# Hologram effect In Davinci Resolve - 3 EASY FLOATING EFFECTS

In the next few minutes, I'm going to be unlocking the secrets behind the floating effect from my last video that did decently well.
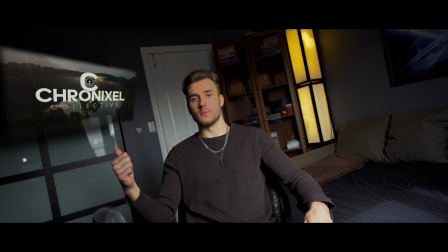0:05 All right, we're going to cover three things. We're going to cover text pop-ups, we're going to cover video or image pop-ups, and we're going to cover this unique bone hologram type thing.
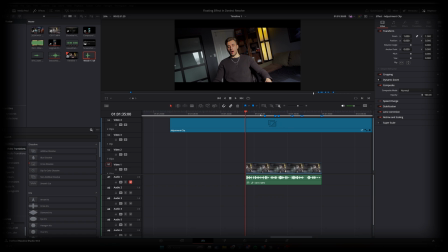0:14 Okay, so now that we're in DaVinci Resolve, we can start playing around with some of these edits. People often overestimate how difficult some of these effects are, but once you learn the basic fundamentals of these, you can apply them consistently to all the other effects that you kind of find online.
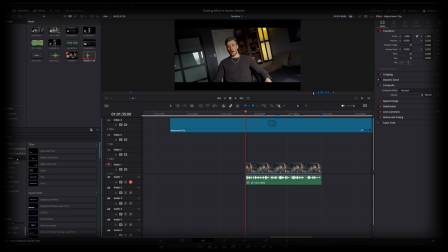0:31 So starting off with the text, if we go over here to titles, you'll notice all these pre-built titles from DaVinci Resolve. We don't want to focus on any of those because there isn't a lot of ability to customize these to your liking. But if we go to text plus, this will treat this text node as a video node.
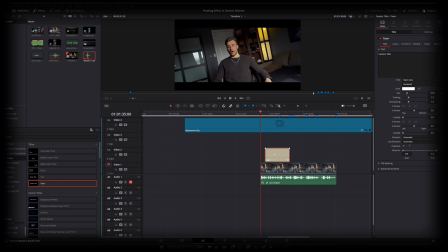0:49 So you can apply the same effects that you would to your videos to this node. And that's exactly what we're after. So let's align this to the markers that I kind of set up here before this video. I pretty much just want the text popping up when my hand pops up like that. Let's write text just for the purpose of this video.
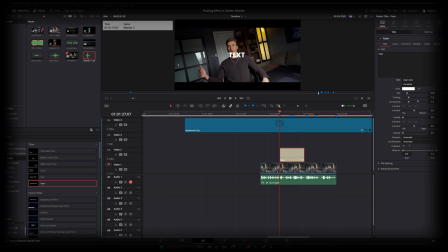1:06 I want to keep it on this font, but put it to extra bold. I just like the look of this. Let's adjust the size right here. And then over here in the settings tab, we can position this to the left side of the screen,
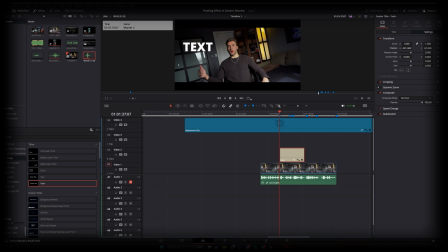1:21 kind of where we want it. and I like it right there. Now, I think this text could pop a little bit, so let's add a shadow to it. So we wouldn't be able to do this if it wasn't the text plus node. Since it is, we can apply a drop shadow.
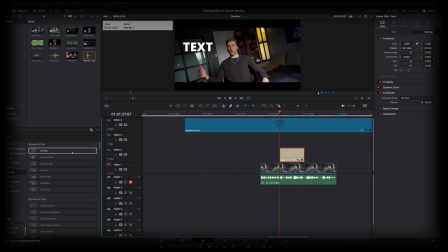1:35 So over here in the open effects, instead of searching for it, let's just write drop shadow. Let's apply this to the node, and there we go. As we can see, it's already looking a bit better. We could play around with the parameters over here on the right,
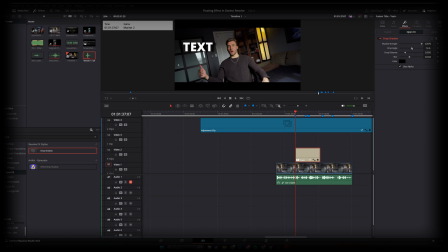1:52 shadow strength and let's bring it a little bit closer yeah that's already popping a bit more now for the fact it's probably one of my favorite effects in DaVinci Resolve I use it across all of my effects in all of my
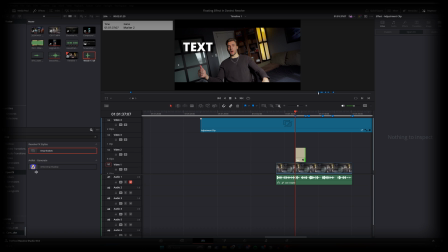2:08 videos it's the camera shake so I have it favorited down here but you can find it in the open effects right over here as well so let's search camera shake and let's drag that over to the text node so if we leave it as is on default it's gonna be moving a little
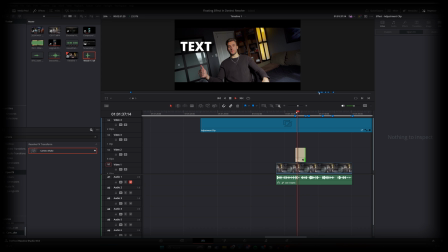2:26 bit too fast it does look like it's floating but it's a little bit too too rapid for my liking so let's press on it go to the effects we'll see that drop shadow and camera shake is now here we could close this up open up the camera shake in the ptr speed section
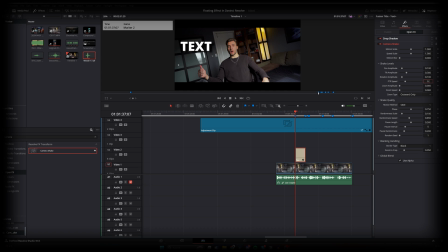2:42 this is one of the settings that we want to mess with. I almost always go to 0.100 makes it a lot more smooth. I also like to put the randomness scale to zero to kind of keep it consistent. That's important for when this effects goes on for a lot longer. So yeah now we can see it's floating a little bit but it doesn't necessarily look like it's in the scene with me.
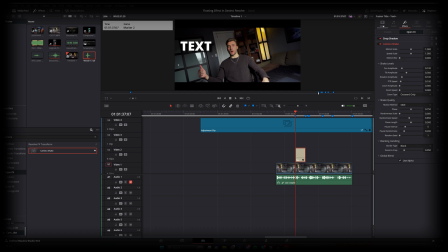3:02 It kind of still looks like it's above the video. So now if we go to the video tab I like to mess around with the pitch and yaw settings. So let's add a bit of a down angle to that. Let's maybe put it to around 250.
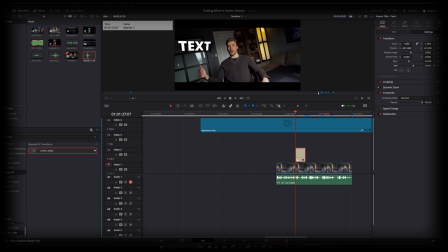3:17 And then let's change the yaw to about 500. And then let's adjust that a little bit. We could even add some more. So it just puts it a little bit at an angle.
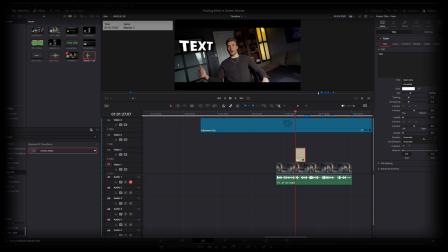3:32 It just kind of makes it look like it's in the scene with me. Another thing I could do is maybe give it a little bit less opacity. So let's maybe put that to about 80 so now let's see how that's looking if we extended that out